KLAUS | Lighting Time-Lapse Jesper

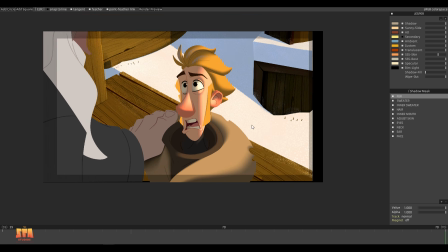Because of the beginning of the production, lots of lighting artists were putting lots of feather in almost every shapes they were using,
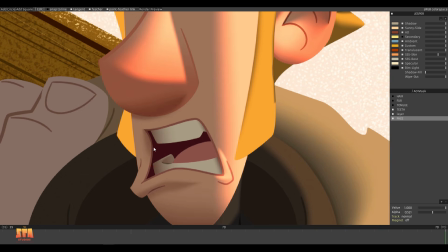and that would create a kind of airbrushy effect we didn't want.
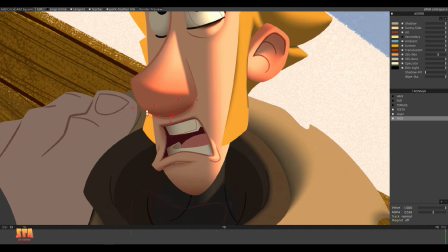So it was very important to keep a good balance between hard and soft to really control the edges.
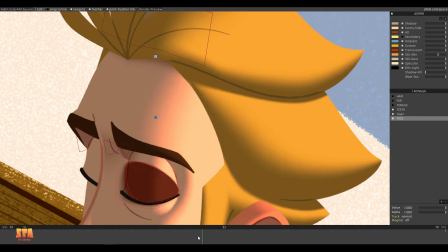It's a bit like playing with curves and straight lines when you are designing or animating a character.
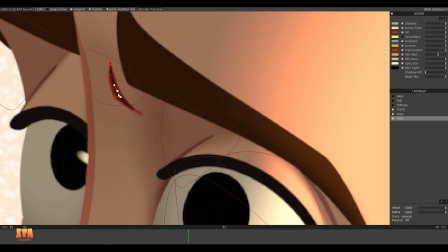So at this stage it's mainly refining the shapes, at least for the occlusion pass,
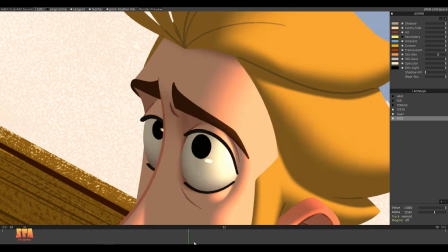and in this case it's pretty fast to do because Jesper's animation again is not complicated.
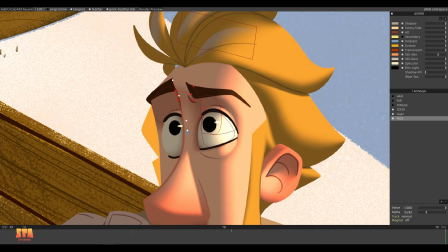But if let's say his hand goes over his face,
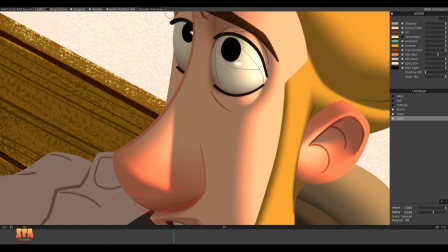then the tracking system will be kind of lost and we will have to spend more time refining those shapes.
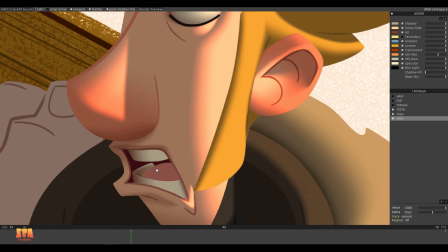Even if we had different tracking modes to fix that problem, sometimes it was inevitable.
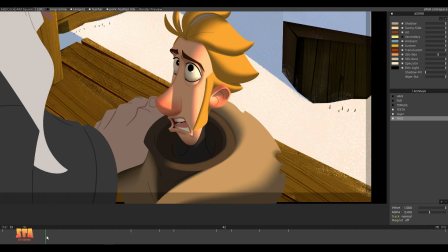Most of the time I would ask the artist to put more work on the face than on the rest of the character,
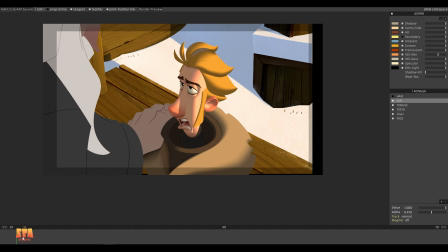because it's fine if a shape is missing somewhere in the coat or in the shoes, but if something is missing on the face, then we can lose the emotion coming from the performance of the character.
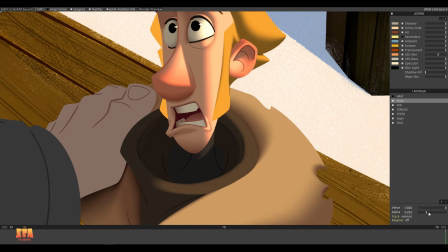So yes, working on the face was pretty important. That's why she's working on the coat at the end.
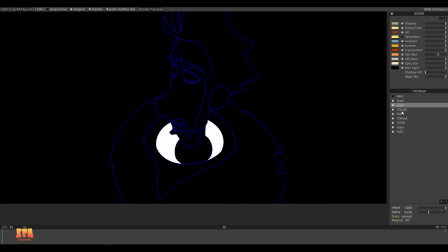Also, I used to say the motto of the department was simpler is better.
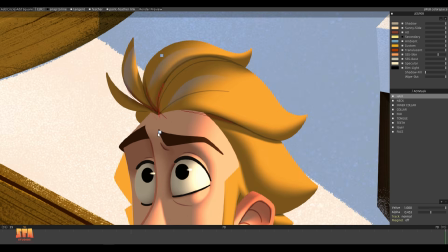Because at the beginning, lots of artists would fall into that trap of overshading the characters by putting too many shapes.
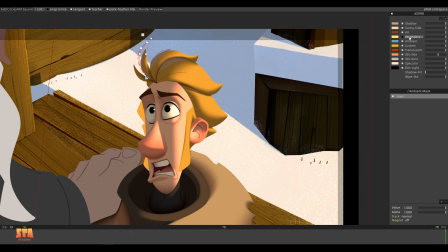And sometimes you just need one clean shape and it will do the job
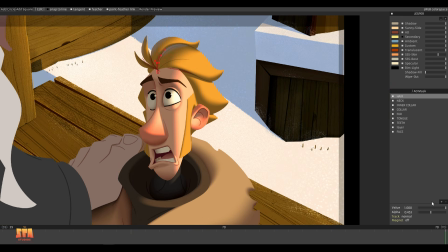and will make your life easier in the animation part of the process.
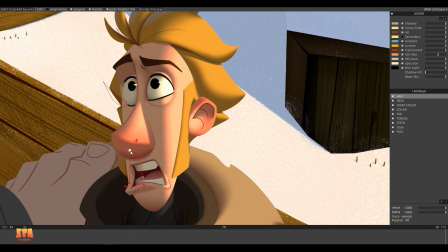The other thing that can be very tempting to do is to follow the lines from animation.
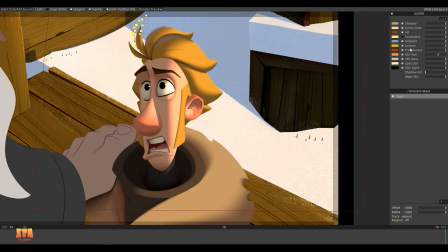And sometimes, yes, it's working, but in other cases, like the cloth,
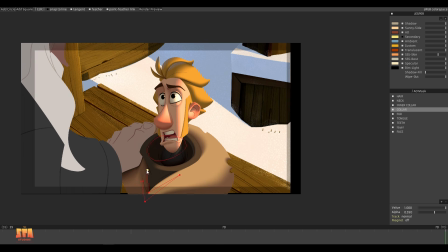it was better to just get rid of them and describe the volume by yourself with light and shadow.
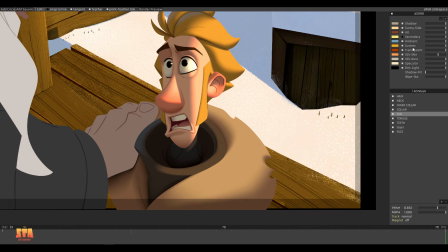So here she's adding a shape in the translucent layer on the ear, and even if it's not really visible,
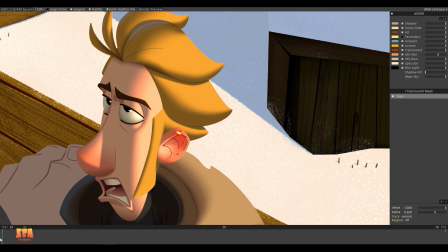because the best would be to have a strong light coming from the back, it adds an extra touch of details.
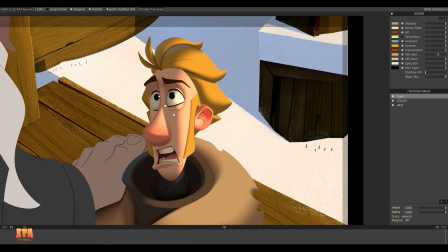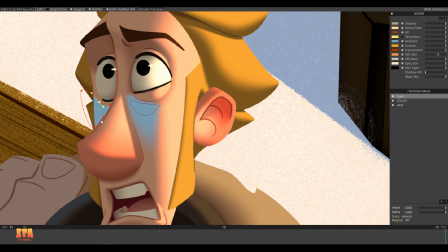So if you simplify Jesper's head, it's a kind of stretched box.
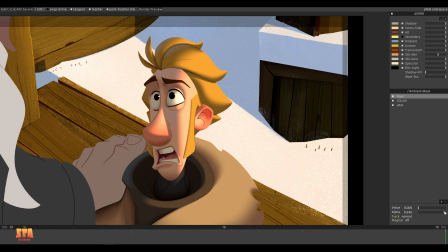So to describe more the volumes, we can use the ambient light to shape the top of the forehead and the top of the cheeks.
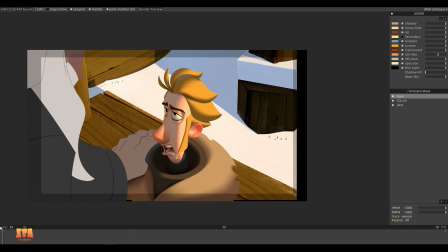Then she reduced the opacity to make it really delicate, and she will finish to animate all the shapes until the end of the shot.
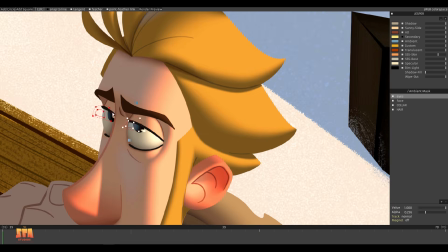And then to increase again the feeling of volume on the eyes, she's adding an extra shape to catch the ambient light on the top surfaces.
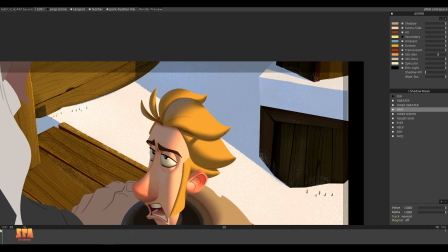And this is the final stage where you refine your shapes, you add more details if needed, and that's what we call polishing the lighting.
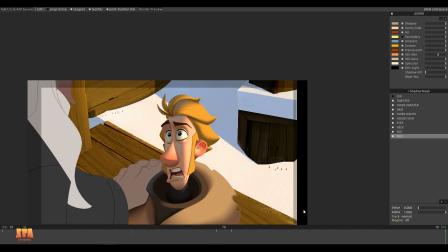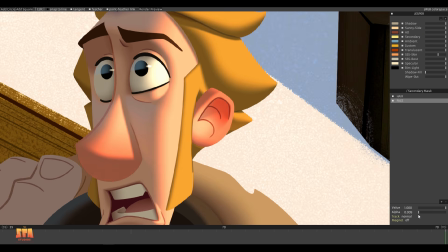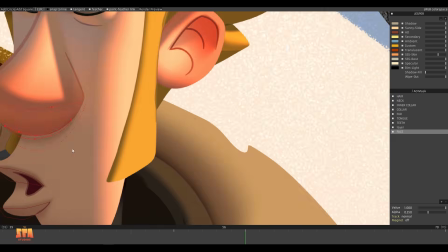Finally, the last part is to add bouncing light,
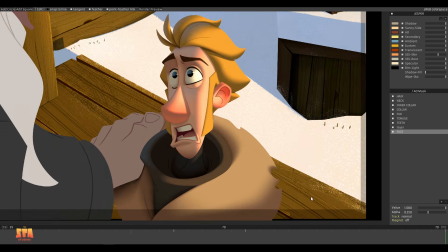and in this case we would add it only on the bottom part of the nose and the lower part of the eyes.
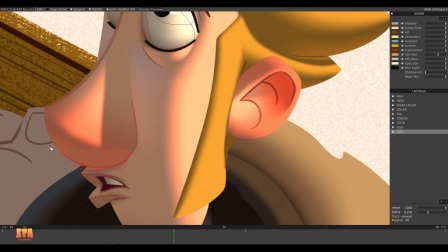It will make the character more volumetric and appealing at the same time.
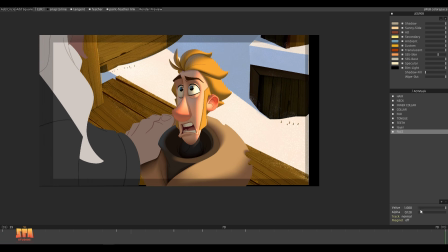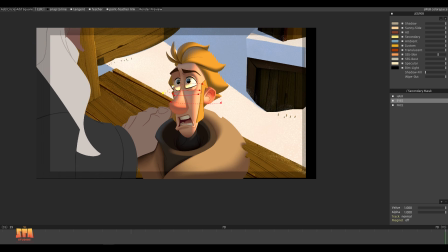And here is the final result.